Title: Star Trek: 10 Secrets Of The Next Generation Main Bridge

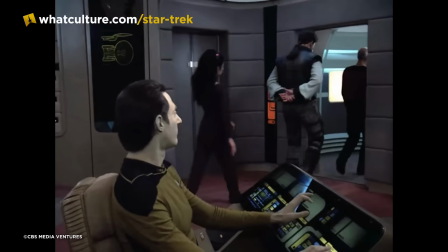0:00 The Enterprise D may have been as recognisable as your own living room, but behind the deceptively simple layout and plush Federation furnishings lie a few untold stories. So step into the turbo lift and head to Deck 1, because I, Marcus Bronzy,
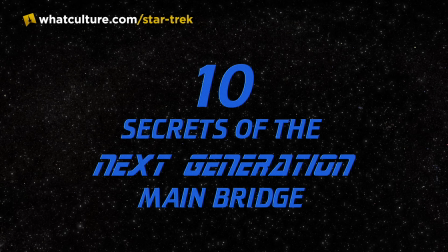0:14 am here with Trek Culture with 10 Secrets of the Next Generation's Main Bridge.
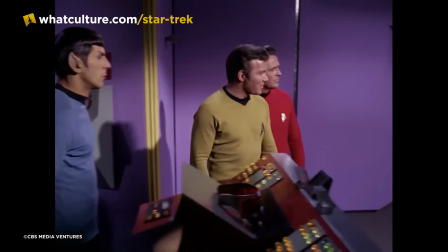0:20 Number 10 Hilton in Space To convey Star Trek, the next generation's place in the future of the future,
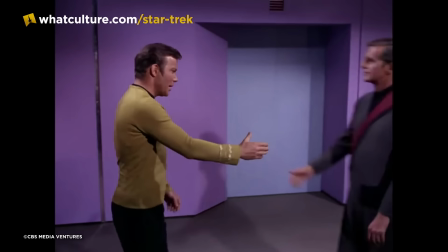0:27 nearly Nearly a century after the events of Star Trek The Original Series,
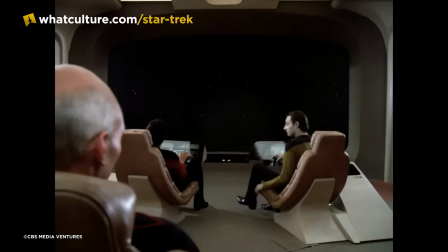0:31 creator Gene Roddenberry requested the bridge of the Enterprise D be as streamlined and as comfortable as possible.
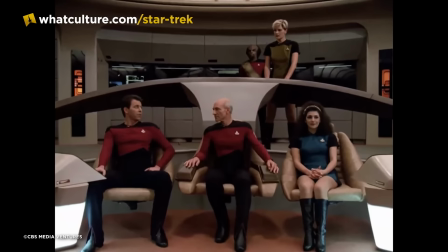0:37 The show's Season 1 Writer's Bible, which was developed before the sets were even designed or constructed, described the bridge as a control and conference centre.
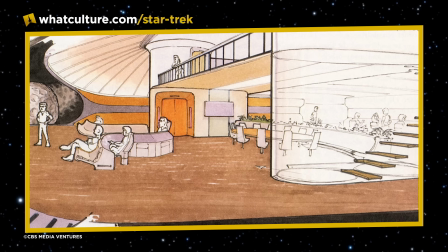0:46 So with that directive, early sketches of the main bridge were developed by Starship designer Andrew Probert and featured couches, a conference table and chairs.
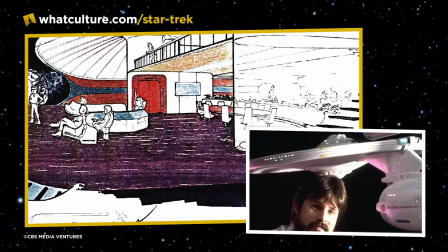0:54 It even had a balcony overlooking a massive viewscreen.
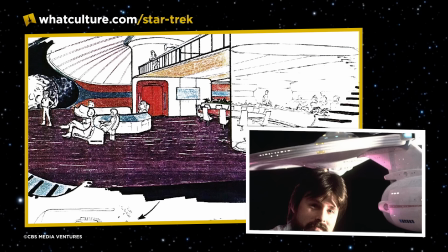0:58 According to Probert, the couches were my idea to provide more of a face-to-face conference environment for the main characters.
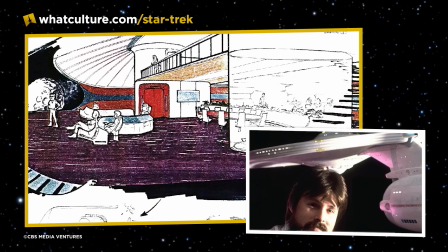1:04 The table idea, generated by the producers, I hated that because it wouldn't be logical to furnish a table where everyone would gather to discuss their situations.
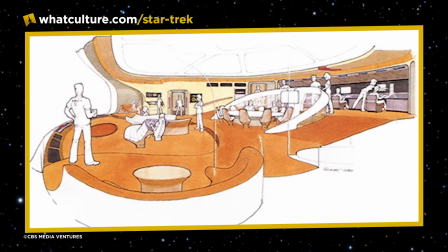1:13 Ultimately, the hotel lobby-esque designs were abandoned in favour of a more straightforward
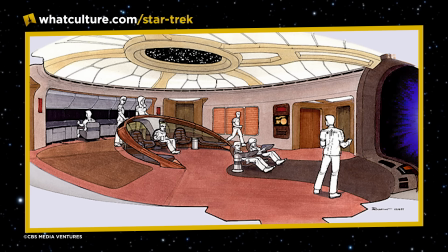1:19 reinterpretation of the TOS bridge configuration, though retaining the plush elements like the comfy laid-back seats, soft upholstery on the walls,
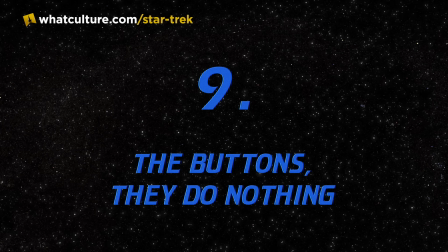1:26 and all of that carpeting too, to indicate that the Enterprise-D was as much a living city in space as it was an exploratory quasi-military vessel.
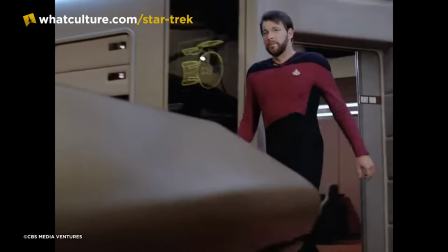1:35 9. The Buttons. They do nothing.
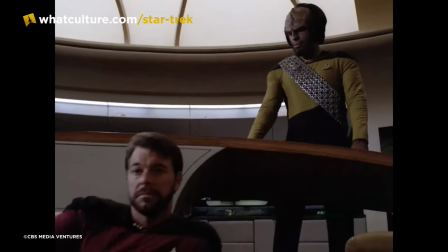1:40 Another of Gene Roddenberry's directives during the development of Star Trek The Next Generation was that the
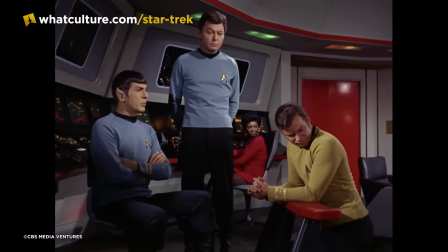1:45 Enterprise-D should appear as though it could be operated by just a few officers on the bridge,
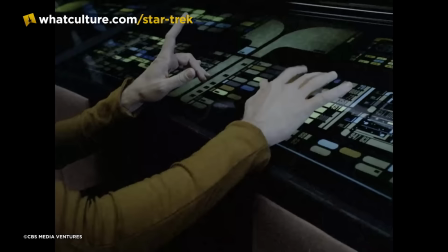1:51 with far fewer manual controls like the multi-coloured buttons and switches of the original Enterprise.
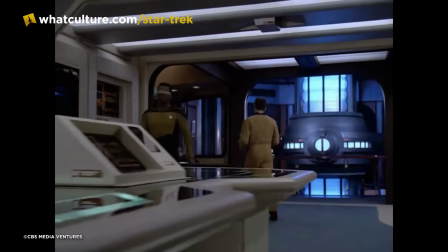1:56 To that end, hundreds if not thousands of backlit graphics were devised by scenic artist Michael and Denise Okuda,
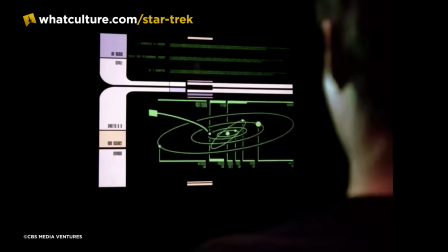2:01 favouring emulated touchscreen computer interfaces over buttons.
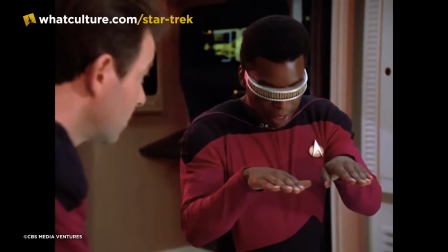2:05 Lovingly dubbed Okudograms by TNG's art department, these backlit graphics gave the impression that the ship was filled with futuristic touchscreen computer controls.
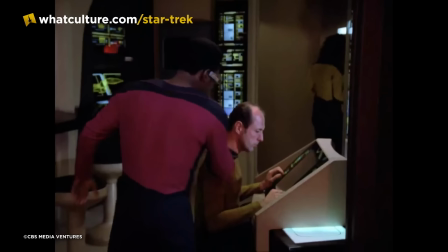2:14 According to Rick Sternbach and Michael Okuda's Star Trek The Next Generation technical manual, though.
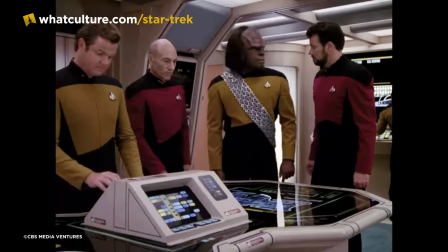2:19 The L-Cast style interfaces, which as I'm sure you know stand for Library Computer Access and Retrieval System, were relatively low tech.
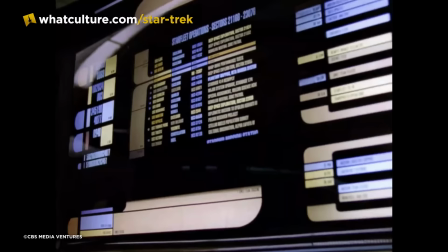2:27 Most of our control panels and displays are large photographic transparencies designed by Mike Okuda
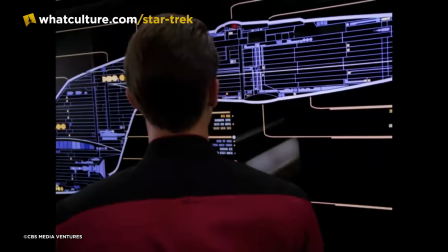2:32 and Carrie Thomas using Adobe Illustrator as well as conventional pen and ink techniques.
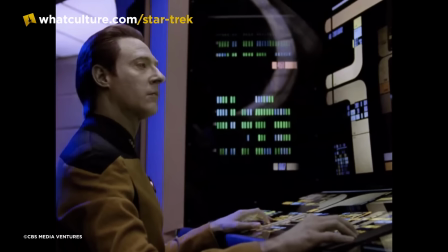2:37 These large sheets of film are mounted on plexiglass and backlit with the electronic blinkies by
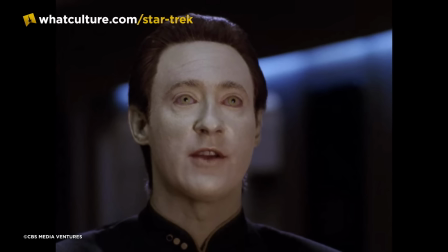2:42 Star Trek's Special Mechanical Effects Department under the supervision of Dick Brownfield.
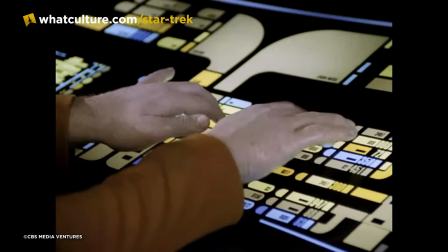2:47 The result is a very clean, high-tech look into our panels.
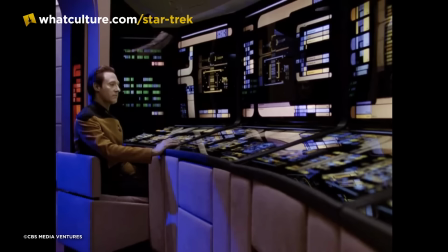2:51 So despite how expertly Commander Data or Ensign Crusher or Lieutenant Worf appear working at their controls throughout TNG's seven seasons,
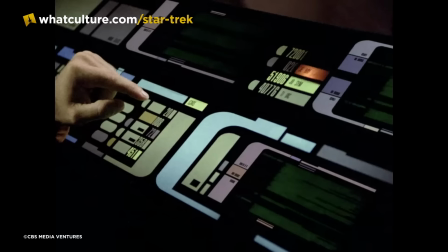2:59 the bridge's computer controls had no set operating procedure and the buttons were
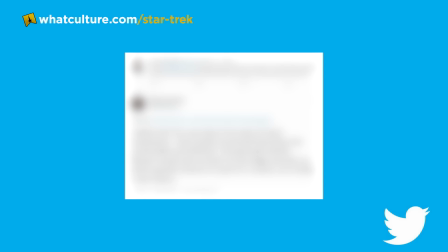3:03 mostly labelled with gibberish and in-house jokes and the initials of the show's production staff.
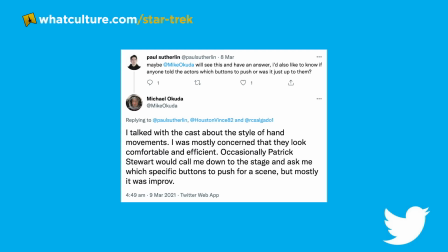3:08 According to Michael Okuda in response to us on Twitter, He said, I talked with the cast about the style of hand movements and I was mostly concerned that they looked comfortable and efficient. Occasionally, Patrick Stewart would call me down to the stage and ask me which of the specific buttons to push for a scene, but mostly it was improv.
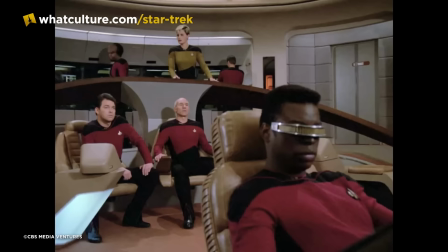3:26 8. Places, Everyone Throughout most of Star Trek The Next Generation, the bridge of the Enterprise D was distinguished by two straightforward stations.
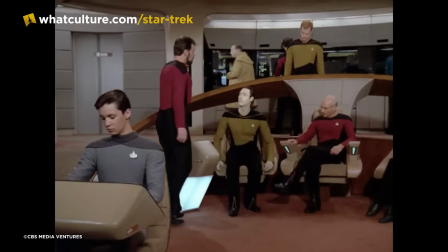3:35 Flights, Control, or Con, manned first by Lieutenant Geordie La Forge and then Ensign Wesley Crusher,
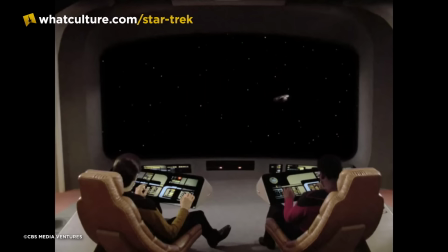3:40 or according to Marina Sirtis, anyone who happened to be passing by that day.
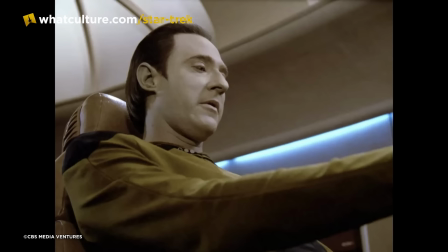3:44 The second forward bridge station was Operations or Ops, which was famously manned by Lieutenant Commander Data.
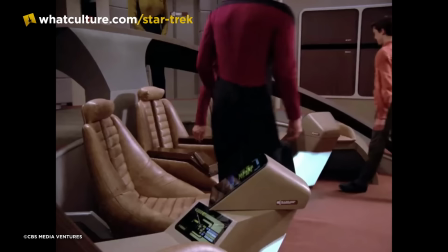3:51 Aft of Con and Ops was the command center with the chairs for the first officer, captain and ship's counselor, or medical officer.
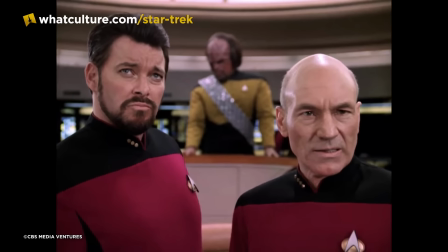3:58 There was also additional seating on either side of those three chairs, but these benches were rarely used.